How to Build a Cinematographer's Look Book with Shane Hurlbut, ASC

And this is something that Dave Cole, who was our master colorist, did with me. And we formulated this incredible color science with the color scientists at Photochem to get this bleed over of color. And I think it works really well.
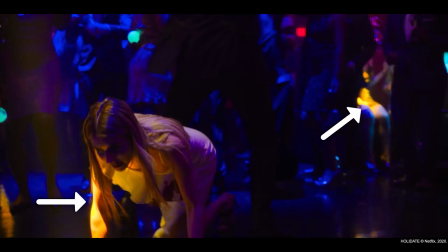[4:36]
In all these dance scenes, the color is just, look at how it's bleeding on her arm here.
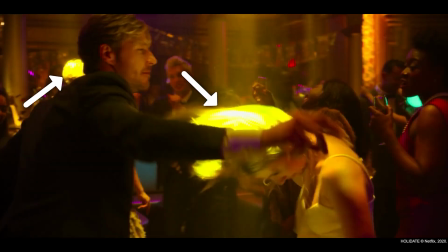[4:43]
And when it goes into,
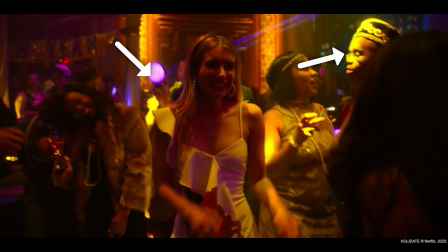[4:45]
see how it's just bleeding all over the blues and the golds and the magentas.
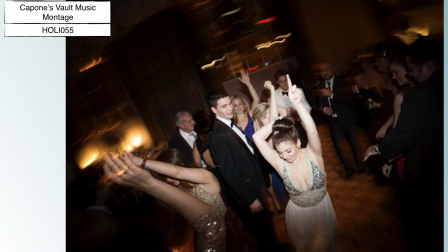[4:53]
So that was my idea in regards to the lookbook and the smearing of the image. Instead of doing it with long exposures where everyone just becomes very blurry, I wanted to do it real time, but just basking them in fold over color.
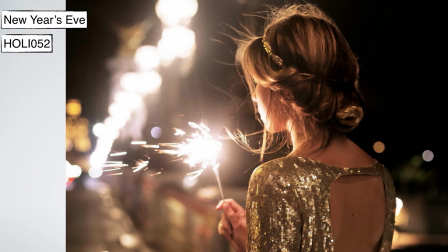[5:09]
Here's the sparkler. I had this image, and then that's what sparked the whole thing.
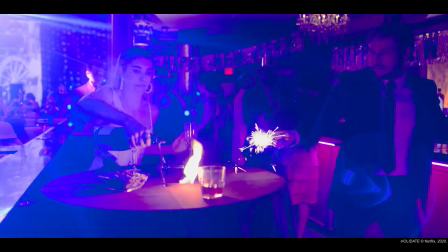[5:16]
What if they light a table on fire? This was never in the script. So these are the kind of serendipity things that just out of a lookbook, it starts to generate and form new ideas within the script.
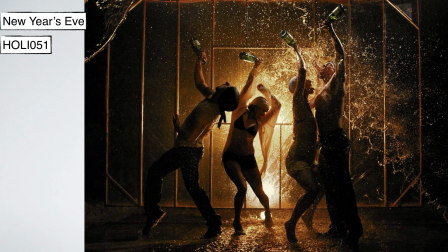[5:30]
This I also love, just the backlight and all the champagne being poured. We didn't want to go super crazy like this, but you feel this atmosphere on the dance floor.
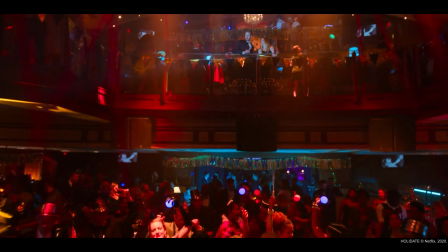[5:43]
Even in the beginning shot where we're coming in, you know, the dance floor is just flooded with color down in the bottom.
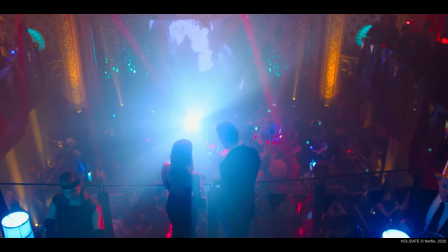[5:51]
And then I went to a Coldplay concert and I saw them all with their cell phones out.
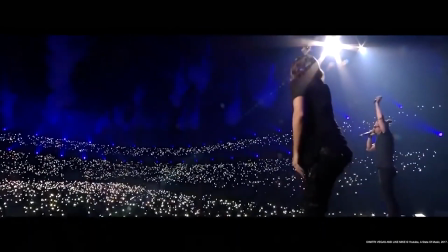[5:58]
And they would say, put out all your cell phones, and people would move them like this.
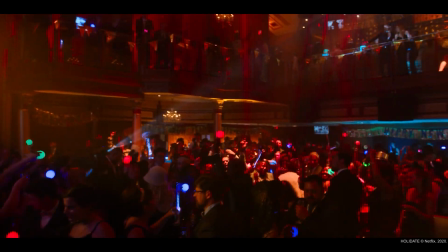[6:04]
And I was like, wow, that's a really cool idea. What if we give them rings that are these little like spheres that are LED, and they light up all these different colors, and we'll lay them in the audience as well.
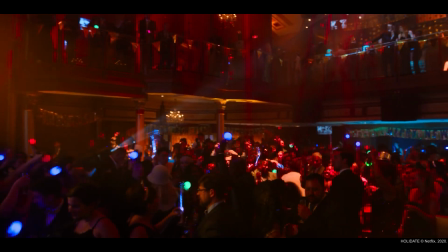[6:18]
So now it's a layer of color on top of a layer on color on top of a layer on color. Again, creating this bleed over color to just make New Year's Eve look like nothing you've really ever seen before.
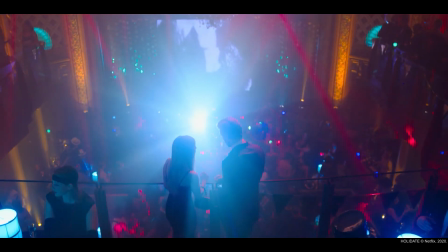[6:33]
See all the rings that are on all those people's fingers and those globes that are all moving adds a
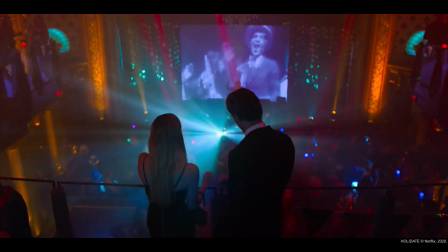[6:40]
beautiful element along with the movie projector. Because what I thought would be really cool is when they're, you know, people watching and talking about people,
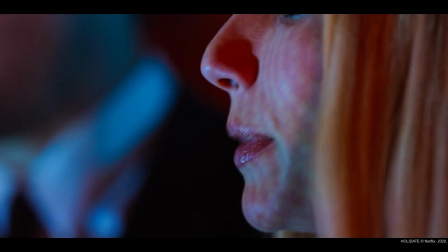[6:51]
wouldn't it be cool to have this in extreme close-ups?
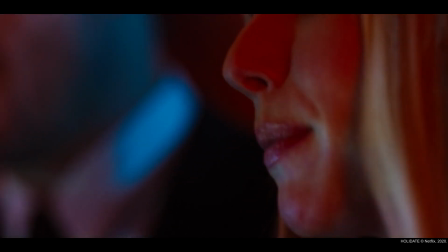[6:55]
These really tight shots, and as they're talking and the projection is on them as well.
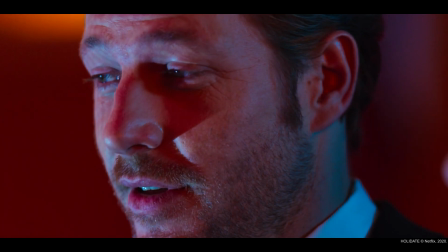[7:02]
And then we kind of hinge over to Luke and it's projected on him as well.
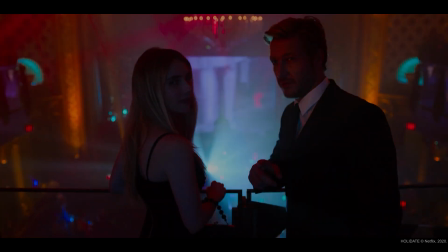[7:07]
I just thought that was gonna bring a whole other element to this space. So we treat it as what it was.
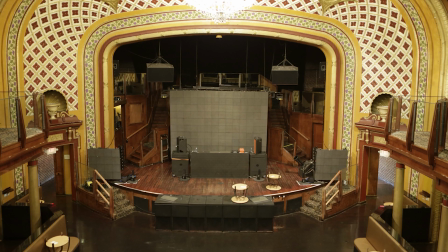[7:15]
It was used to be a theater that transformed into a movie house, that transformed into a nightclub. So we have the stage, then I brought in the movie projector to create all these beautiful shafts of light and everything, and this fold over color kind of technique.
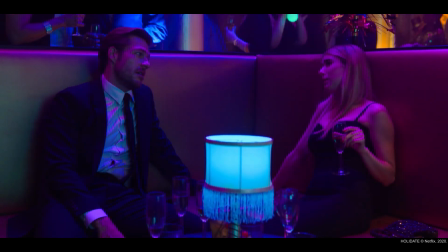[7:34]
There is a scene where I have this golden xenon
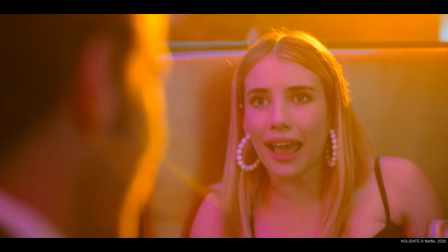[7:40]
sweeping across the whole crowd while they're dancing.
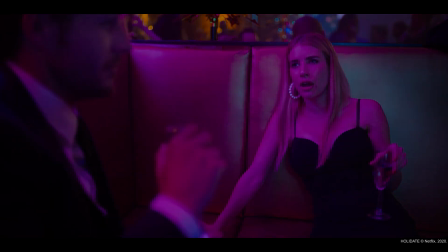[7:45]
And this was the inspiration from this image. So I was like, wow, that just looks so cool.
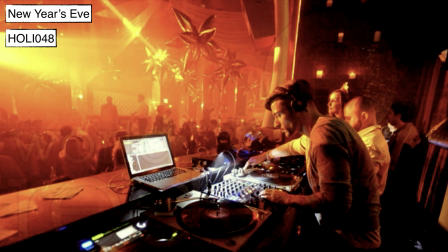[7:51]
Again, the whole world turns a tonality of this gold color.
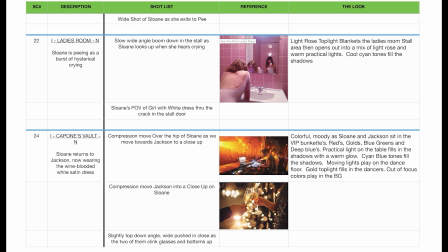[7:57]
I've been fine-tuning my shot listing in my prep process. Now I include the blocking schematic in with the shot list,
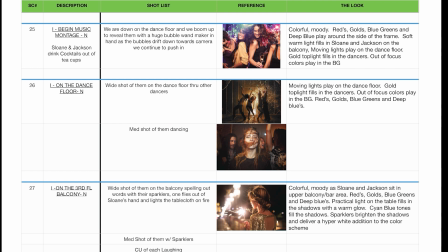[8:05]
but I'm showing you the feel of these shots in the shot list.
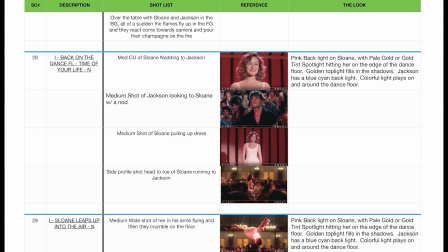[8:12]
And then I want to do an homage to Dirty Dancing. And in this, I thought it would be really cool.
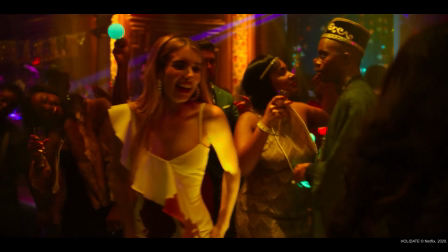[8:21]
They're all dancing, and then all of a sudden, the spotlight hits Emma when the Dirty Dancing song comes on.
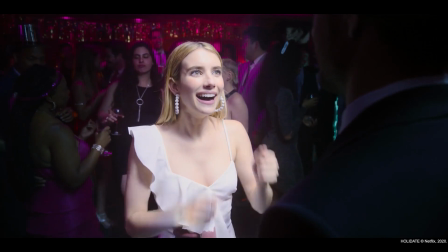[8:32]
And he's like, Nobody puts baby in a corner.
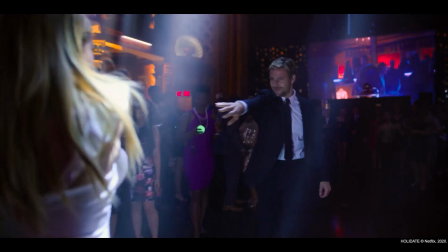[8:36]
and now as she swirls, the spotlights splay out.
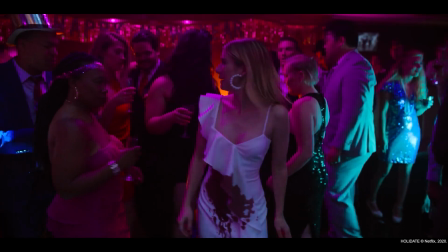[8:41]
It's kind of what I wanted is, as the lights created the spotlight,
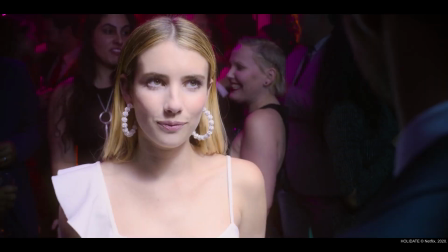[8:46]
and then from the spot, it's all 12 of the movers, all beamed onto her. So that's why she blows out, which I loved, because the whole place went black kind of around her.
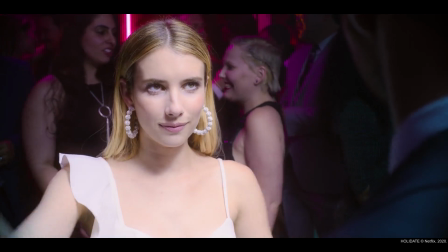[9:00]
So it was like that moment, right? And then as he spins her and they break apart,
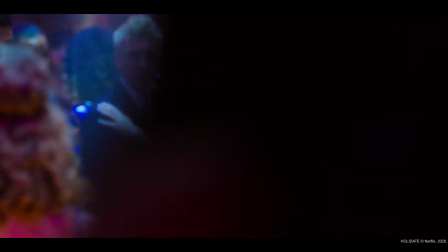[9:07]
the light goes from the center and it splays out as they take their steps back.
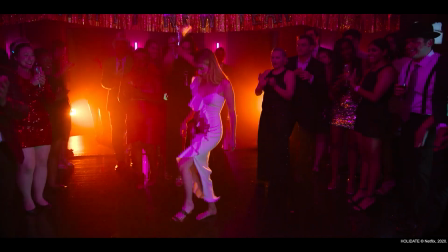[9:15]
And then I love this moment when she kicks off her heels. He's like, oh crap, I gotta get ready here.
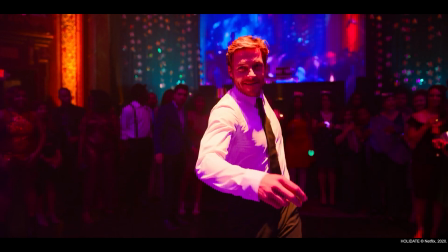[9:22]
I'm gonna whip off my jacket. And on the whip off, that was the lighting change to Dirty Dancing.
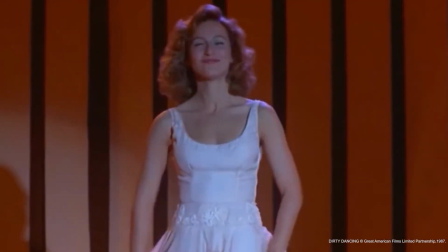[9:28]
Dirty Dancing used a lot of pink and a lot of gold magenta.
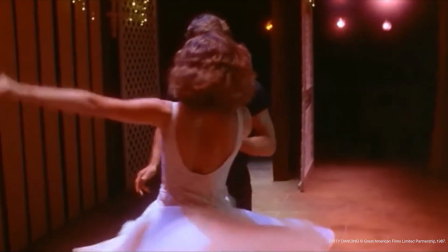[9:33]
So this was taking that concept of pink and gold, but then again,
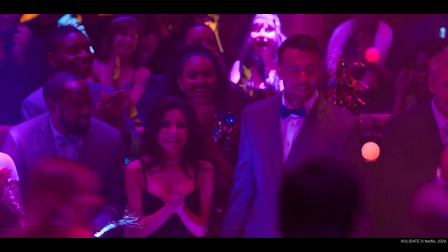[9:38]
putting my stamp on it with infusing the fold over of color to be able to then make it kind of new and different. And this is how you dive into the script, read in between the lines, create your lookbook, and start to really find these images that then really shape the whole story and deliver this amazing fold over color in Holidate.